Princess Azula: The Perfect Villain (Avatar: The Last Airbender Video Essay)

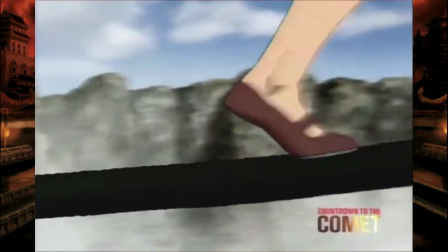[4:23]
Sorry for the short science lesson, but intentional or not, The Last Airbender uses chemistry, chemistry,
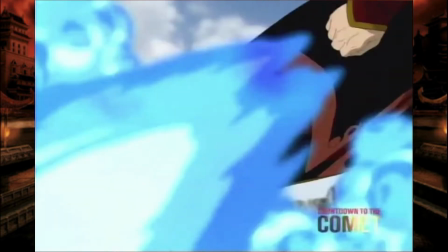[4:30]
to establish Azula as the ultimate firebender.
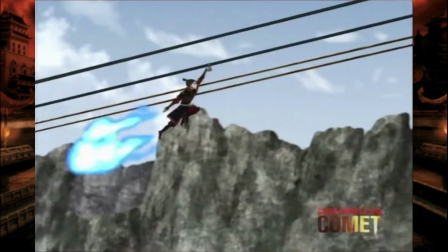[4:34]
It's an instant visual to display her strength, certainly some of the best visual storytelling I've ever seen.
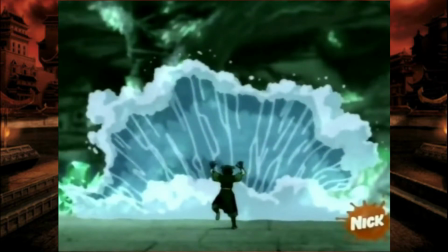[4:42]
I know I'm geeking out a little, but that's awesome.
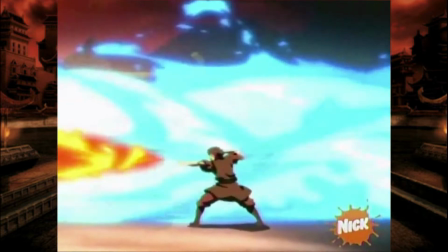[4:46]
And her blue fire also serves as an easy way to determine who's who in a firefight,
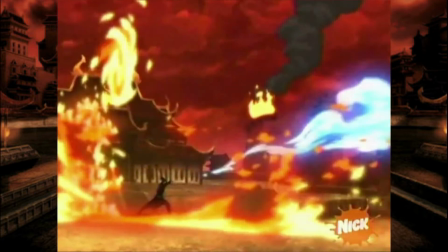[4:52]
preventing it from being a hard-to-follow mess on screen like, oh, I don't know,
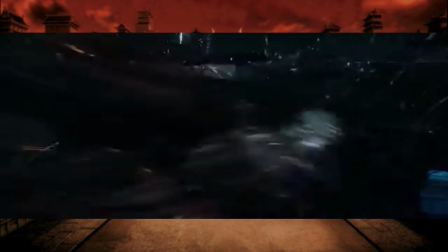[4:57]
Venom, where we have to watch a black blob fight a gray blob at night.
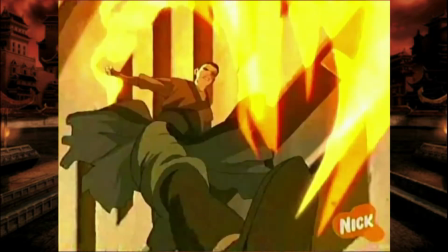[5:03]
Plus, the blue and yellowish-orange form complementary colors, so it's visually appealing.
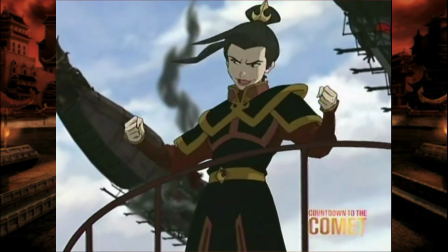[5:10]
Okay, wait, is this a video USA on the fire or Azula herself.
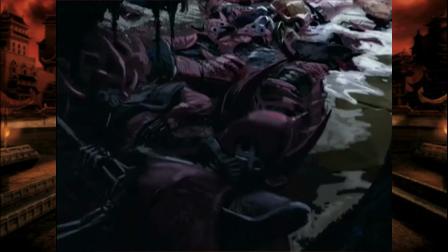[5:15]
Okay, back to the murderous princess. And the visual storytelling doesn't end there.
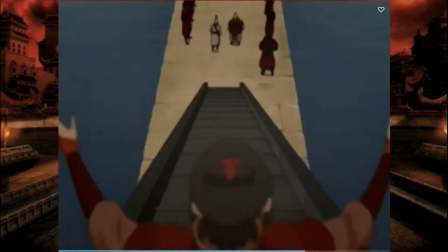[5:21]
In fact, the entire show is full of it. But importantly for Azula, before she even appears in her first episode,
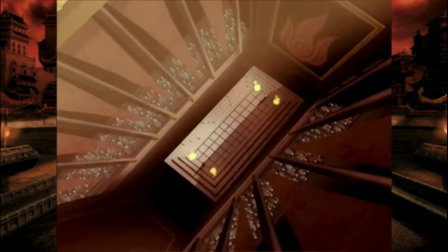[5:29]
before she even says a line of dialogue in episode 7, The Storm, she makes a small cameo.
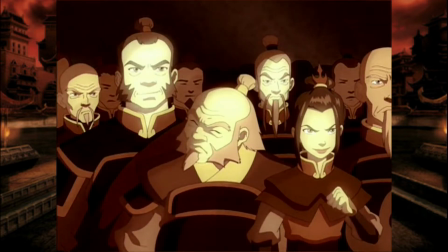[5:36]
And in that tiny five second cameo, we can already tell her entire character.
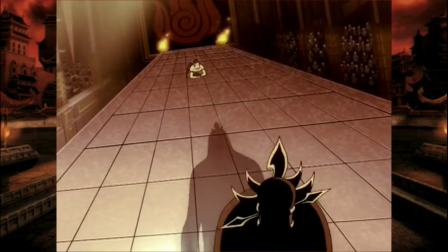[5:42]
It takes place in Uncle Iroh's flashback when he's describing Zuko's backstory getting burned in Agni Kai with Ozai.
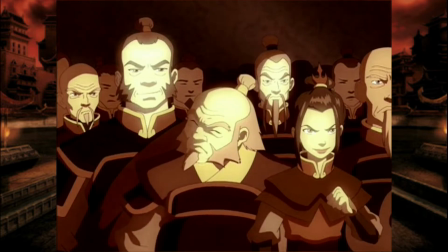[5:50]
In the flashback, Uncle Iroh looks away in pain, but Azula is watching very maniacally enjoying it.
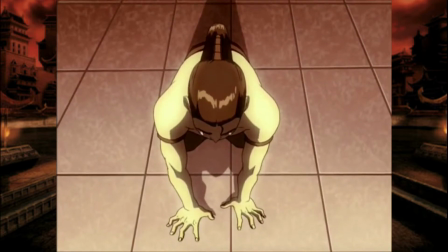[5:58]
Enjoying watching her brother get flamed to the face.
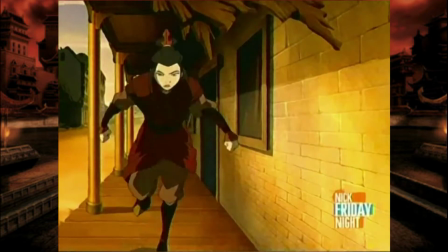[6:01]
Just these five seconds alone show the ruthlessness and viciousness of this crazed character.
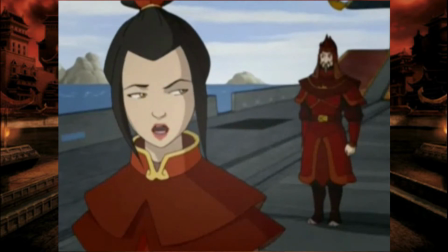[6:07]
The only thing matching her ferocity is her intellect.
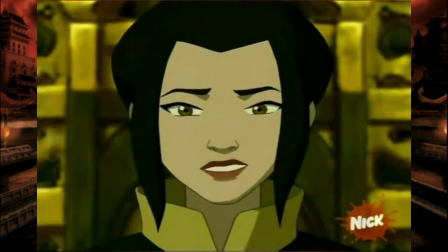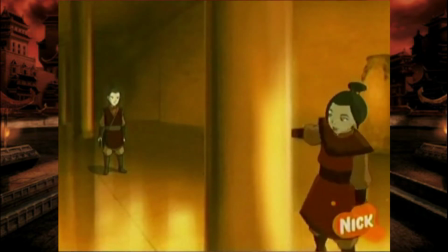[6:19]
It's so cool how conniving she is, even as a small child.
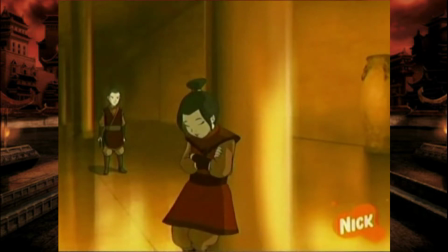[6:24]
Azula constantly strategizes and tries to use every situation to her advantage.
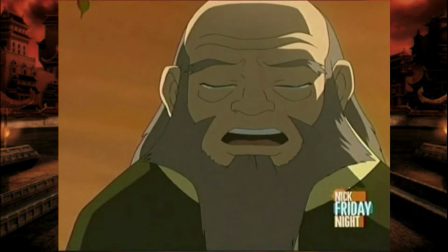[6:30]
When her cousin Lou Ten died on the front lines leaving Iroh distressed, she instantly pivoted to supporting Ozai's inheritance of the throne,
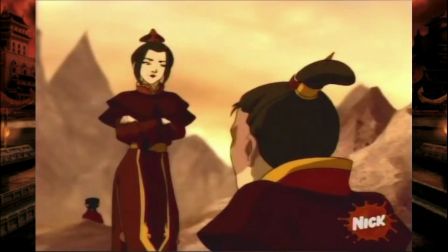[6:38]
since she would have more upward mobility under his reign. Also, her lying to Ozai that Zuko killed Aang at Ba Sing Se,
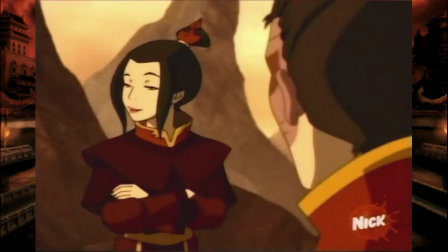[6:47]
just in case he survived, letting it be Zuko's problem instead.
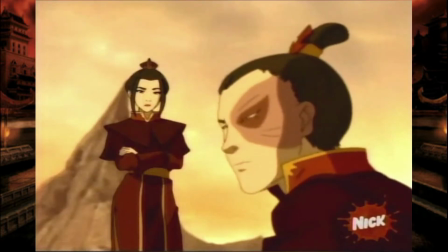[6:52]
She's always 10 steps ahead of our heroes, making her far more threatening and just so dang entertaining to watch on screen.
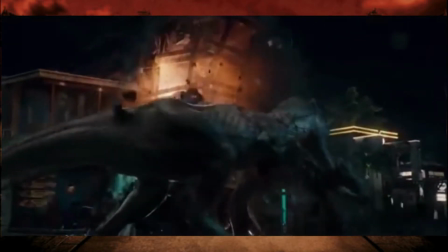[7:04]
Years back when I was Tim Rex, I made a video about overpowered villains and why writers should avoid them.
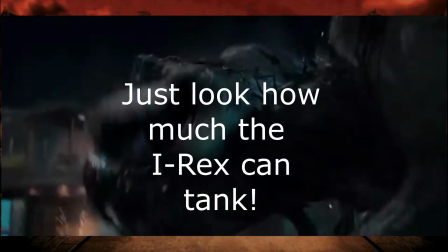[7:12]
If you want to see the full thing, here's the card and link in the description. But this next part will tackle some of the same ideas.
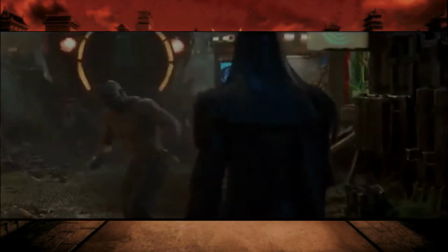[7:19]
Being OP makes characters feel less lifelike and more like boring plot devices.
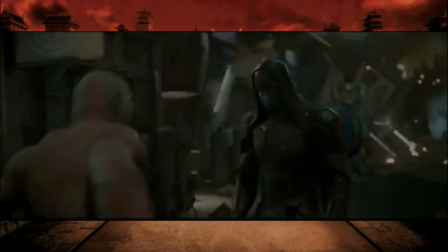[7:26]
Yes, they might serve their plot function, but attachment to the character will be minimal.
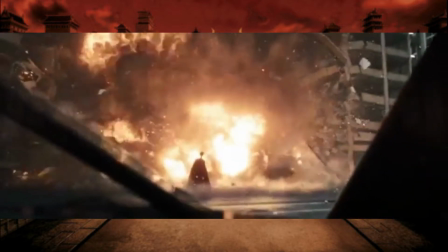[7:31]
Nobody is that powerful.
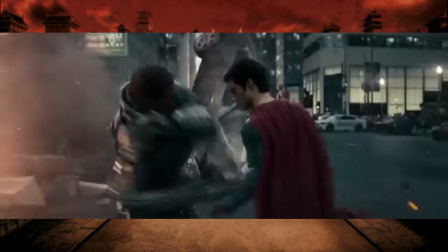[7:33]
Nobody can overcome their obstacles that easily, so being super ultra powerful creates a disconnect from the audience.
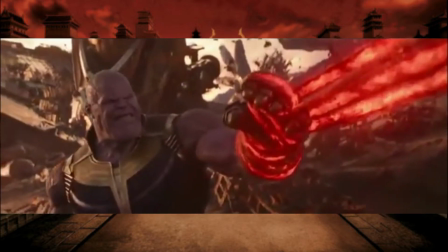[7:40]
And when a villain is invincible, the tension is reduced. There needs to be some glimpse of hope for the hero to win for the battle to be engaging.
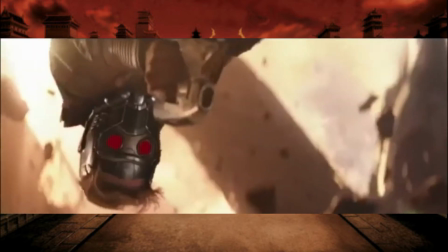[7:49]
We've got to be on the edge of our seat hoping the hero can pull through, but if they have no chance, then that tension is lost.
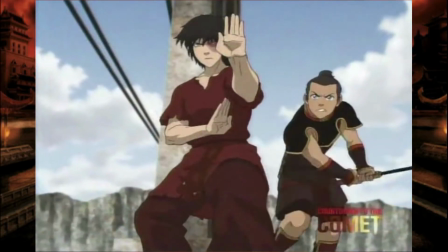[7:56]
Thankfully, Azula isn't like this. She's far more than just an all-powerful enemy for Zuko to overcome.
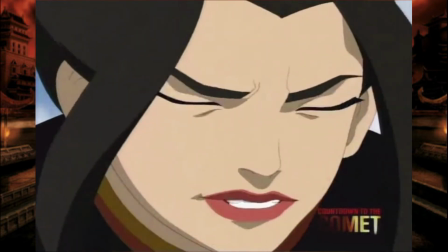[8:03]
She's an actual character with actual flaws that hold her back. There are two main weaknesses that cause her downfall.
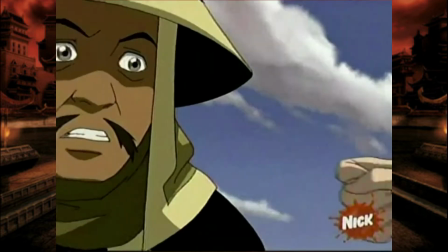[8:11]
The first being her ideology. I'll talk more in depth about that in a bit, but Azula believes she can maintain control of her friends through fear.
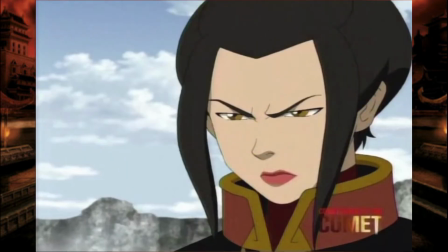[8:19]
At the Boiling Rock prison,
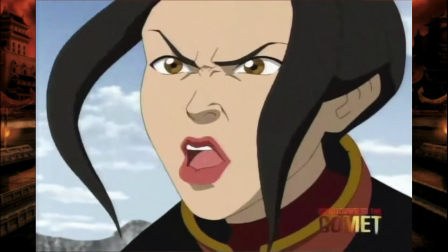[8:21]
Azula's so overconfident in her control over her two friends Mei and Tylee that she assumes they'll let her kill Zuko.